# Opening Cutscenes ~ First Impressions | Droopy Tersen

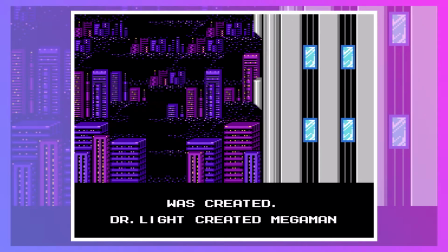Yeah, that feels good. It may not be super flashy, and it may just be a bunch of narration text, but the music is really what sells the whole thing.
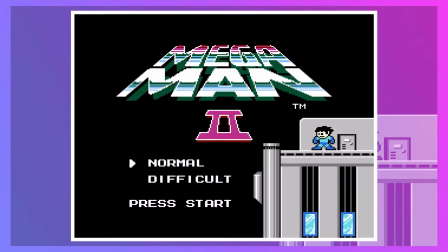Somehow they were able to make this feel so... epic, for lack of a better word. I don't really see what's so great about this. WHAT THE FU- Super Mario 64 is another game with a super simple opening.
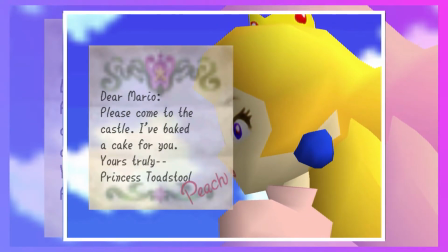You start off with a letter from Peach begging Mario to come over, because she's got a cake in the fridge and doesn't know what to do with it.
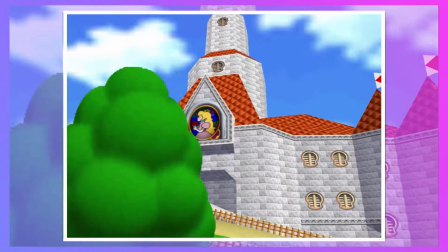Then you get to take a little trip around the outside of Peach's Castle, and Mario pops out of a pipe! That's it!
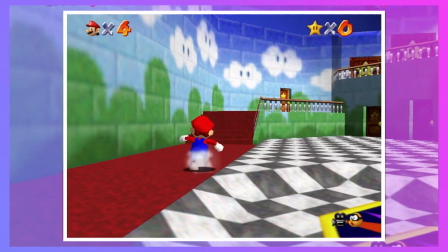After this, you're free to explore the game how you want. Now, Super Mario 64 is a phenomenal game, and the intro to the cutscene is really just there to drop you into it.
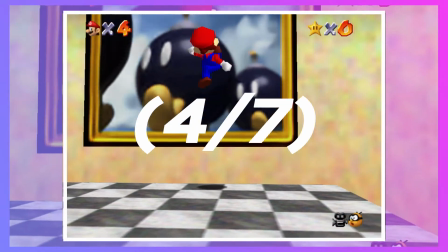On its own, it's nothing special, but it's short and sweet and doesn't overstay its welcome. Just like how I wish this interview was...
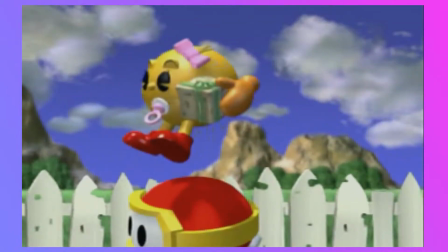What? Look, nothing. You know what I just realized? the first two Pac-Man world games have pretty much the exact same opening cutscene tone-wise.
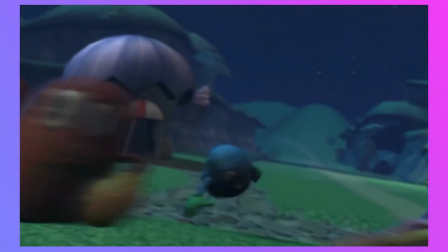You start off with some light-hearted, wacky hijinks, and then in like the last 10 seconds,
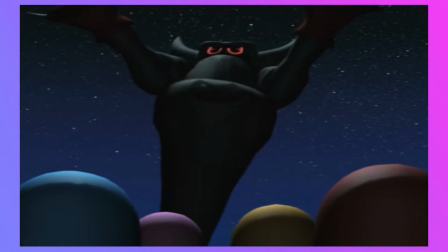the mood takes the biggest 180 the likes of which the state of Massachusetts has never seen before.
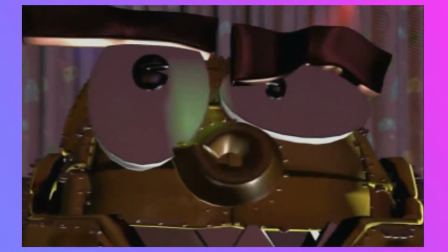It's simply serious and sinister, and it's really weird and kinda jarring. Not necessarily bad, just weird.
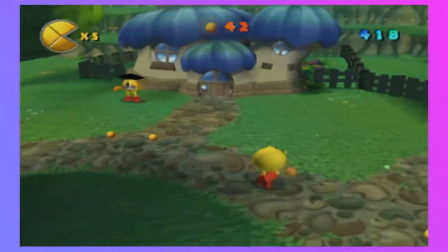However, it is Pac-Man, so it gets bonus points. Wow, okay, you're obviously biased. What gives you that idea? You literally just gave it extra points just because it's Pac-Man. And... Fine, it's not even that good.
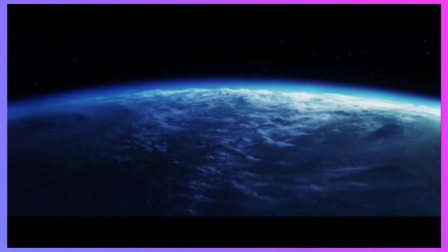Wait, I thought we were talking about video games. Why is Star Wars...
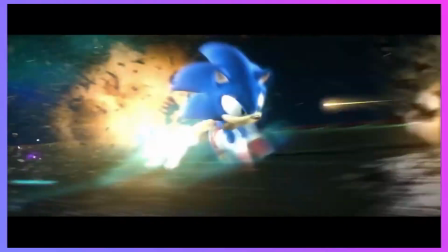Oh, what? Yeah, this is basically perfect. The music, the fluid animation, the squash and stretch on Sonic's model, the cinematic composure,
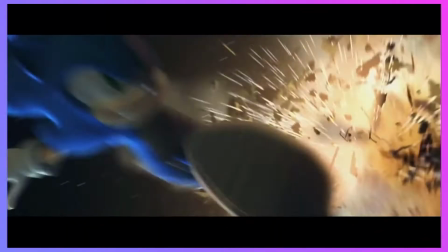SUPER SONIC! this just nails what Sonic is all about and holy sh** look at this this is the
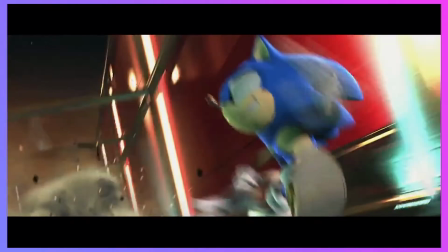prettiest thing I've ever seen in my entire life look at this oh if I had six minutes left to live
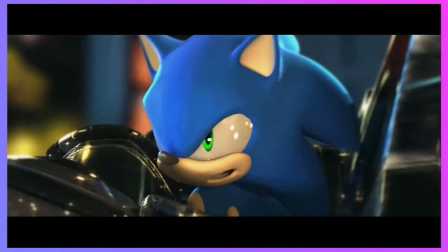this is what I'm watching this is oh it's so good this is stupid I don't care about any of this then why don't I show you the best opening to the best sports game of all time this is gonna be very very interesting
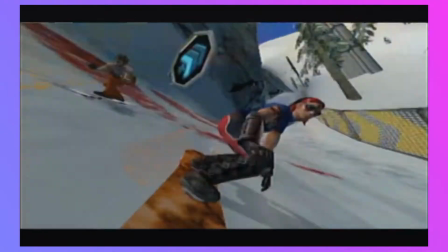I'm not kidding. This is another opening that is just plain fun.
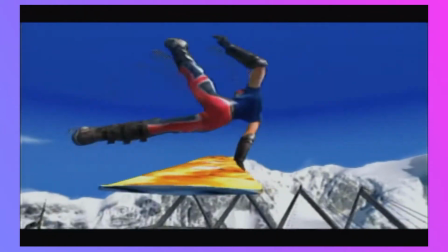You just get to see how absolutely wild this game is while Run-DMC blares out of the speakers.
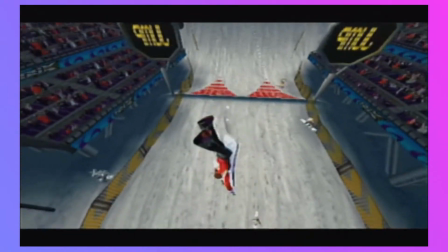I mean, it's not like it's anything special, but it's fun and I like it.
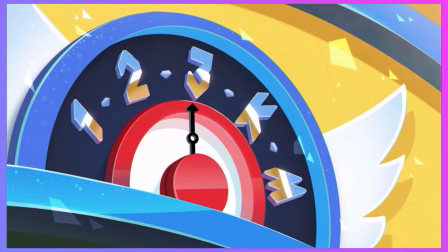Now, this isn't technically an intro cutscene since it's not really a part of the game's story, but I just wanted a chance to talk about it because it's so good.
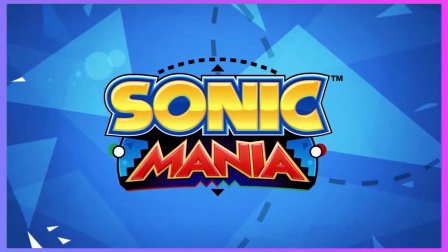It just feels good to watch. It's fun. It's animated so well, and I love watching it.
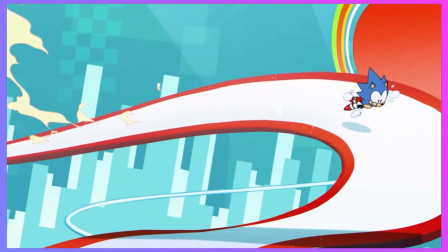Honestly, it makes me want a Sonic game with this art style. I don't have a lot to say about this. I just wanted to draw attention to the fact that it makes me happy. How is that fair? You can't just rank something that isn't even technically an opening cutscene. Hey, it's my ranking. I can do what I want with it. Hey!
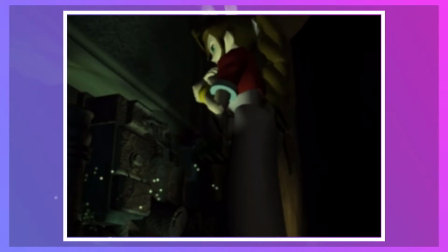Alright, here we go. The perfect opening cutscene. Final Fantasy VII's opening cutscene is one of the most iconic...things in all of video games.
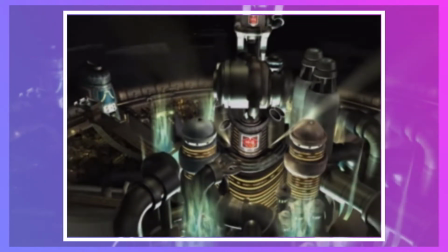You've got the opening shot with Aerith, and then that zoom out over Midgar as the music builds up and...
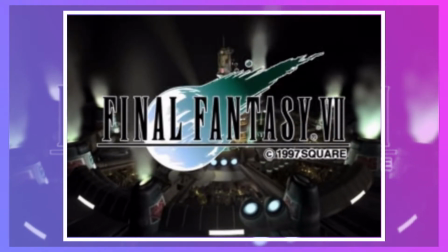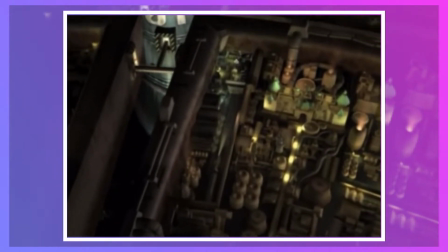Oh yeah. Then the camera comes back down to the train station, and the music becomes all intense as you see Avalanche hop off the train,
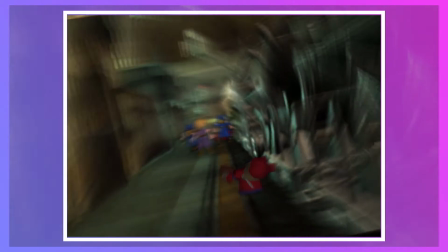and then cloud does the most unnecessary flip ever, and BAM! You're plopped right into the action. Fantastic stuff.
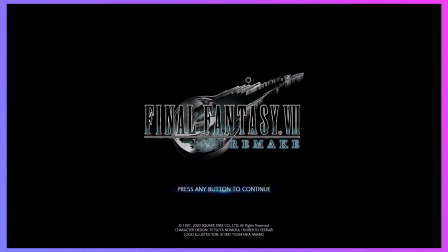But the remake?